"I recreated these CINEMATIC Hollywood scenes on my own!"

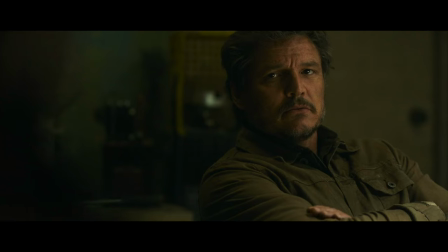About a year ago, I recreated some scenes from The Last of Us and it was a fantastic way to practice some of my camera work, practice my lighting and, you know, show off some really dodgy acting.
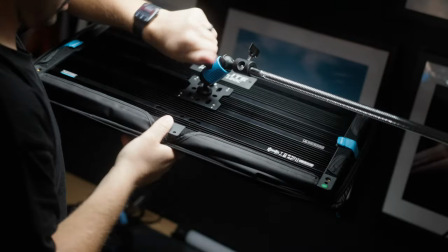Anyway, recently I picked up some new Nanlite Parvo Slim lights, I got the 120C and the 60CL. And I thought maybe we could recreate some scenes again because it's a really fantastic way to get to know your piece of gear and just get better at what you do. So today we're gonna film three completely new scenes. We're gonna pair these two lights with my existing lighting kit and just see how they complement and what they can do on their own. So stick around, let's have some fun, and let's break down some lighting setups.
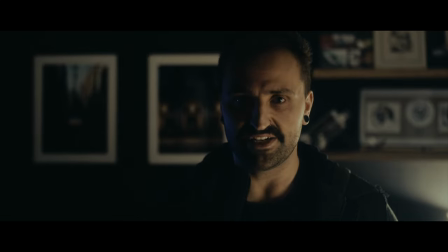Our first scene is going to be from The Gentleman. Now, this is a 10 out of 10 show on Netflix, and an equally fantastic spinoff to the original movie.
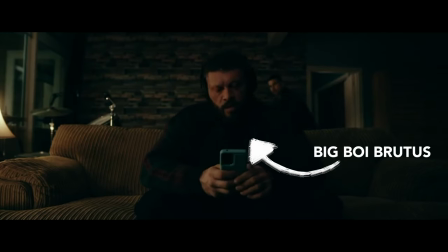If you haven't seen it, definitely watch it. Anyway, I'm going to be playing a big old Barutas boy here, who's about to have a bit of a run-in with Eddie.
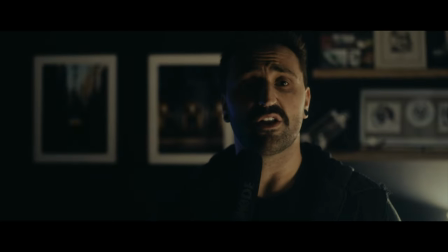This is a pretty moody scene. Now, there's not a lot of light going on. There's lots of dark home decor.
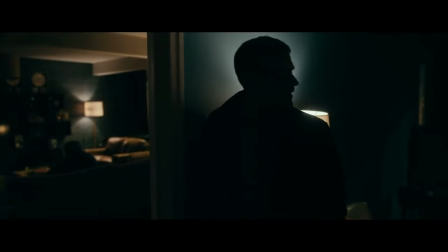There's a couple lamps, and the rest of the light coming in is natural ambient street light coming in through the balcony.
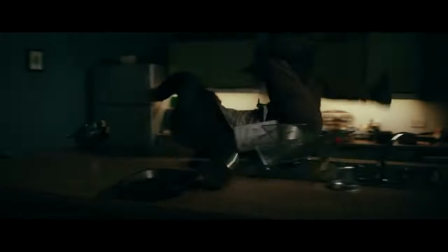On Big Boy McAvoy, that little edge light that he's got going on, that is coming from a kitchen lamp. Now, I did take liberties with this, and I went for a more blue cyberpunk light.
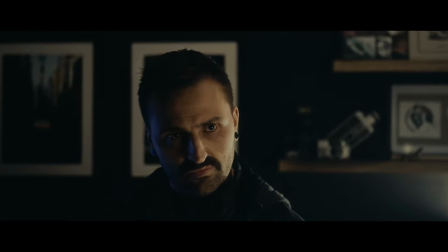There's a television in the room, just purely because I thought it looked cool. So to set the scene, let's kill all the lights.
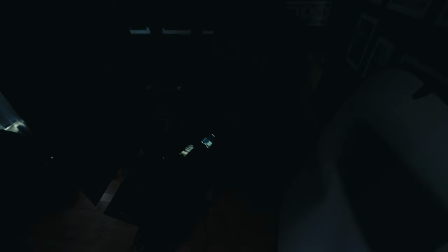I'm on the Nandling cap, which is absolutely fantastic for using everything wirelessly. Now, this is pretty dark.
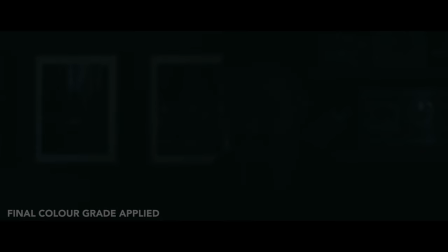So I'm in a dark room. The blinds are shut. Our first key light is going to be the Nandlight PowerSlim 120C.
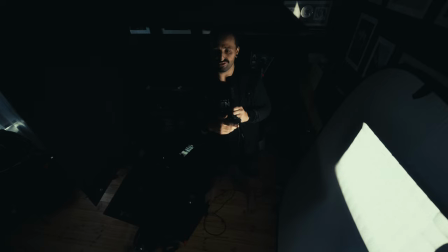Now, I've got this on double diffusion and a grid, and it's also shooting through the diffusion of a 5-in-1 reflector. just to make it extra soft.
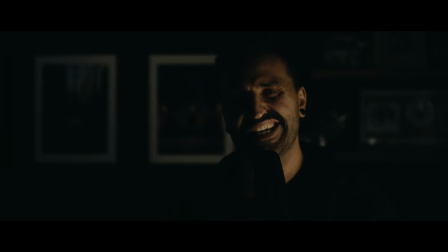And I've got the grid on there so it's not spilling onto the background because this is a pretty moody shot. So that's given us a bit of a base to work from.
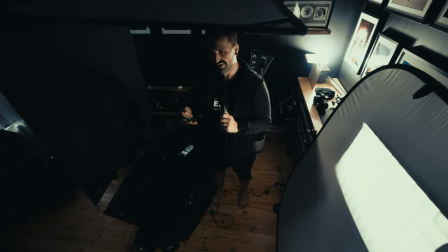So the next light we're going to turn on is going to be the Parvo Bob, which is just mimicking that wall lamp. Now you notice there is a bit of a hard line there.
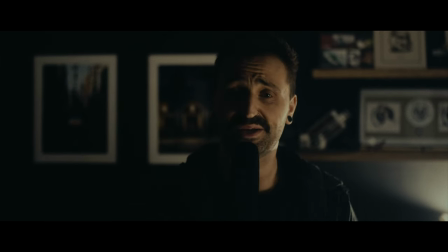I have some old envelopes from a gift that actually I was sent from Ben and Anna. So thank you so much, guys. Could have done this scene without you.
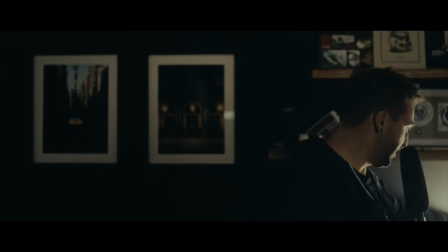I just wanted to mimic what was in the original shot. So if I take those away, you'll see that it just goes to a kind of a much more boring, just broader light.
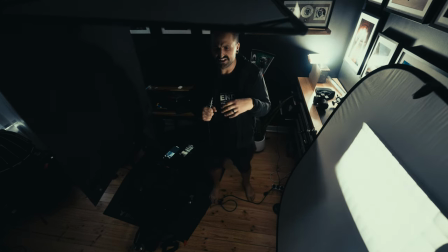And I think by putting these up, there we go. I think by balancing those there, it just gives a much better look to the shot, a little bit more dynamic, a bit more contrast. It just looks good, that's all. So now we've got those two, it's time to set up our edge light. Like I said, I took liberties with this and I went for a little bit more of a cyberpunk television feel.
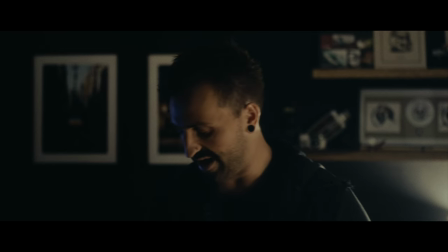So this is the 60CL. Now I have the Parvo Slim set up on a Kupo.
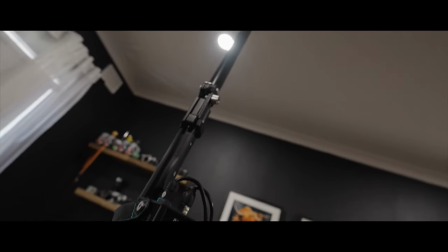Kupo, you've heard me talk about these to no end degree. They are absolutely fantastic.
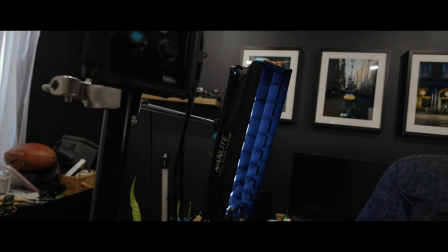If you're in a small space like this, getting stands and stuff off the floor and just having a single vertical column or even horizontal from wall to wall, fantastic.
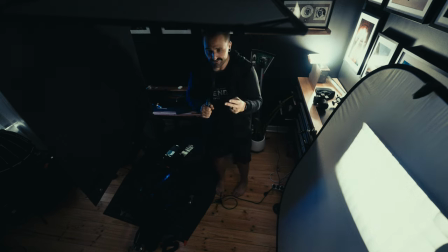Get some if you don't have them. Anyway, I've got this set up, double diffusion and a grid because I want to control exactly where this is going. I don't want light spilling onto the background. I just want it to glance across my face. So we've got our key, our practical and our edge light.
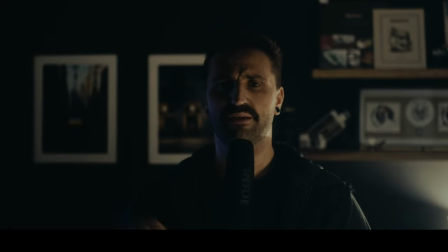So what's the final step? Well, it's actually already in play. Let's take away the final step.
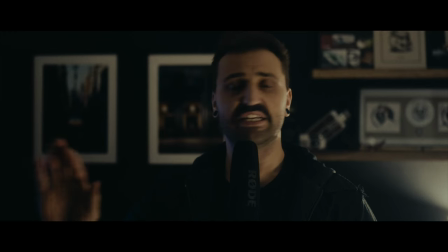That is this big old negative feel from Kupo. So this floppy is just taking out any ambient bounce from the ceiling.
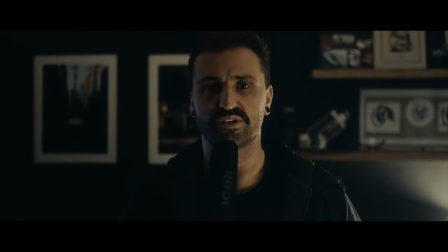So you see there's a lot more light getting around. It just doesn't look as good. I've got a white ceiling, dark walls. So by bringing this floppy in, it's just cutting out all that unwanted bounce, make it a lot more moody.
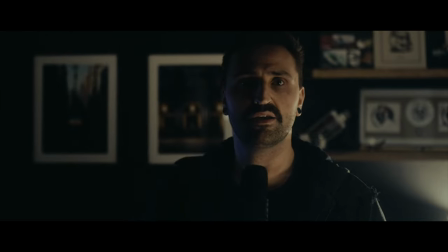But it's also, if I put it back where it should be, it's taking out some of the rim light as well. If you see if I move back and I take that away, it just, it's not what I'm going for.
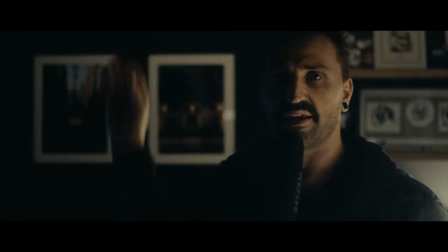If I step into it and I bring it back, that's so much more moody.
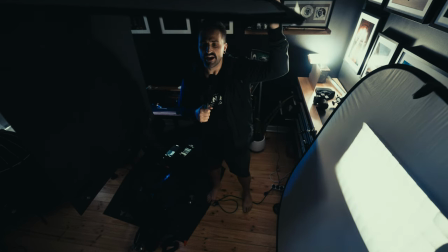That's exactly what I was going for. it's all the little things like adding negative feel like adding an extra layer of diffusion
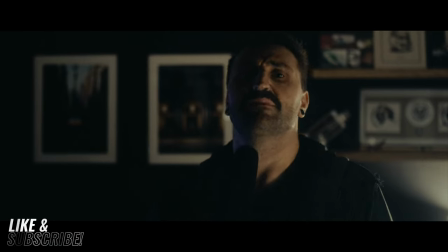the homemade cutters that really go into making a full shot just really come together personally negative feel and cutting light is a favorite of mine i think it looks fantastic and
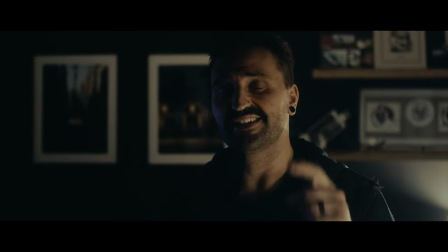it goes a long way now for the camera nerds this was shot on a sony fx6 and a 35 mil g master at f1.4 i shot at
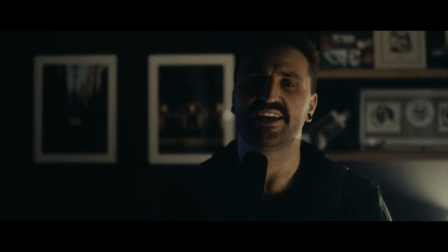1.4 because i'm working in about a 4x4 meter space here and i think the original shot was probably in a size at least twice the size, if not bigger. And I think they're probably closer to a 50 or a 65mm lens.
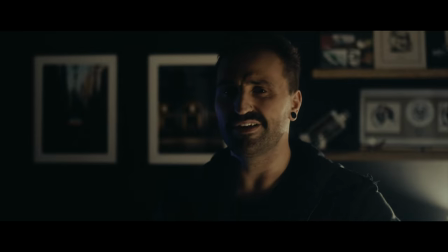So I had to work with the limitations that I have, but at F1.4, it just gives me a little bit of separation from the background to try and mimic the original shot.